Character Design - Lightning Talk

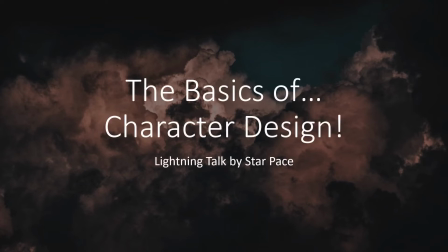0s
Hello and welcome to the basics of character design. In this talk, I'll be walking you through 5 facets of designing a character.
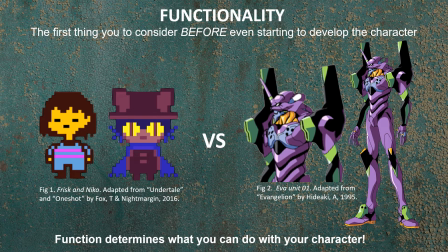10s
The first is functionality. Before you begin developing your character, you need to know what media they're going to be in, if any at all. A simple pixel game can't hold as much detail as an animated show, for example.
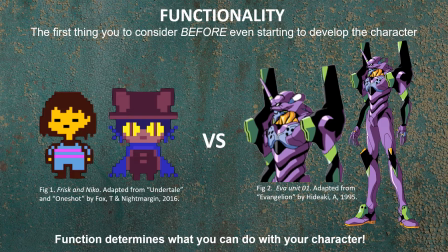23s
Function determines what you can do with your character. And that leads us into style.
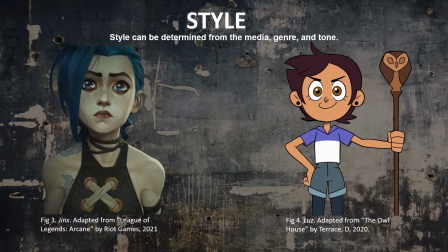30s
Once you know what your character will be starring in, you can narrow down what style they should be drawn or written in. A serious animation might have a grittier art style, while a kid show character might be brightly colored and cute. For this lightning talk, I'll be designing 2 concepts for one character, loosely inspired by both examples here.
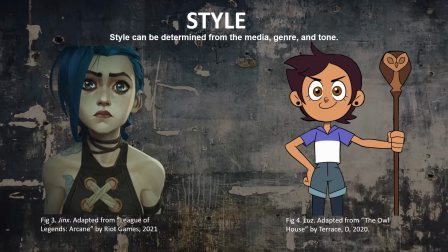51s
Style can be determined from the media, genre, and tone.
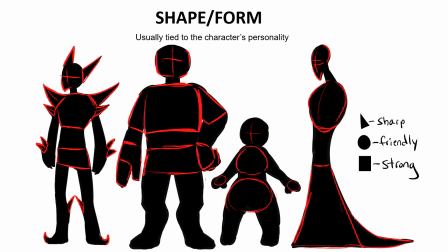57s
Now on to actually developing your character's traits. Shape and form are arguably the most important part of this presentation. The shape of your character is largely influenced by their personality. Having a unique silhouette makes your character more interesting as well.
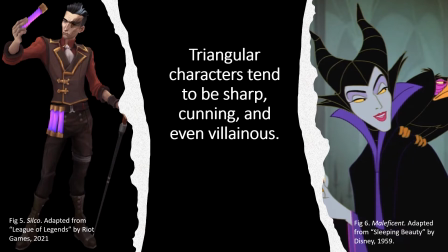75s
Triangular characters tend to be sharp, cunning, and even villainous.
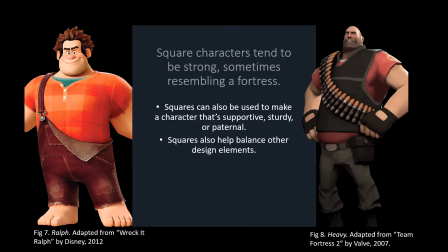80s
Whereas square characters tend to be strong, paternal, and supportive, sometimes resembling a fortress.
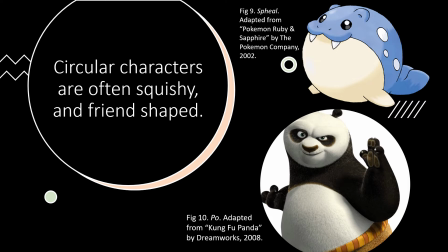87s
Circular characters, on the other hand, are often squishy and friend-shaped. So let's apply that to our own design. Let's say we want to make a cunning, sciencey villain.
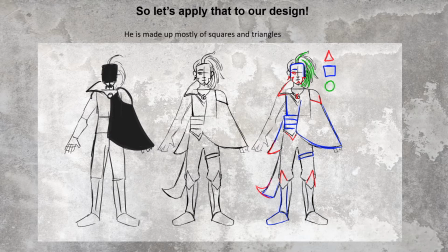98s
We'll use triangles to make him stand out as a cunning guy, but squares to balance out his design and make him look approachable. This is his base. I also made sure to incorporate asymmetry into his design to make his silhouette more unique. But of course, he still needs color, which takes us to color theory.
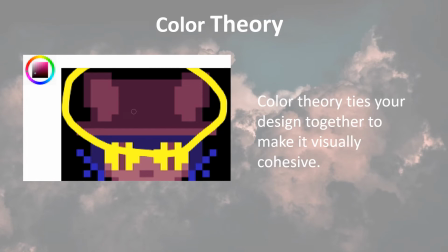118s
Color theory ties your design together to make it visually cohesive. You can see here with Nico that even though their hat is clearly brown, it still has a cool tint to it, which makes it go well with Nico's blue hair. The entirety of Nico's design is on the cool color spectrum, except for their eyes to make them stand out.
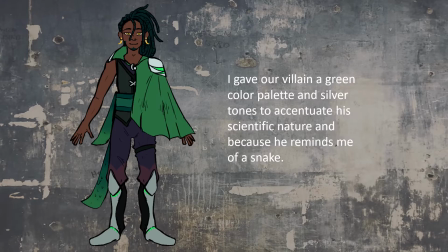139s
And here's our villain with color. I gave him a green color palette with silver accents to emphasize his scientific nature and because his personality reminded me of a snake. But we're not done yet. After your character has color, you still need to be able to represent their personality.
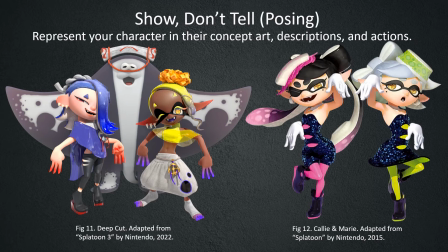158s
Show, don't tell. Posing your character. Represent your character in their concept art, descriptions, and actions. In the 2 examples shown, we can see the trio on the left is tight-knit and confident, and that the duo on the right are idols ready to put on a show. So, let's show how cunning our villain is meant to be.
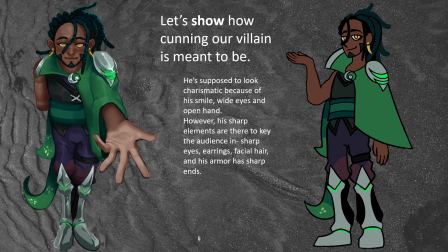179s
In the left example, I made him hold out a hand to the viewer, with his other arm behind his back. His sharp physical traits are there to key the audience in: sharp eyes, earrings, armor, and even facial hair. But in both of the examples, he still has large eyes, a smile, and in the left example in particular, he's even looking up at the viewer.
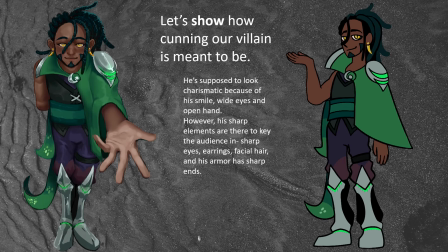202s
You can see that in the left example, he's designed with more detail in mind, whereas the right example is as simplified as can be for a kid show.
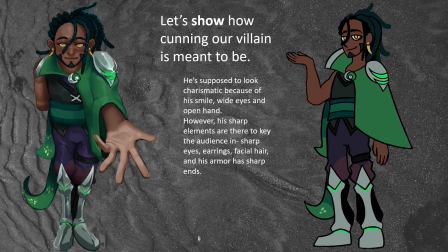217s
The left example is also more subtle in the character design choices, whereas the right example makes the pointed features obvious, but also makes the charismatic features obvious, like his large eyes.
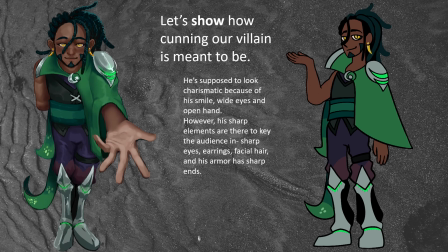233s
I hope this lightning talk helped you learn a little bit about the basics of character design. Thank you.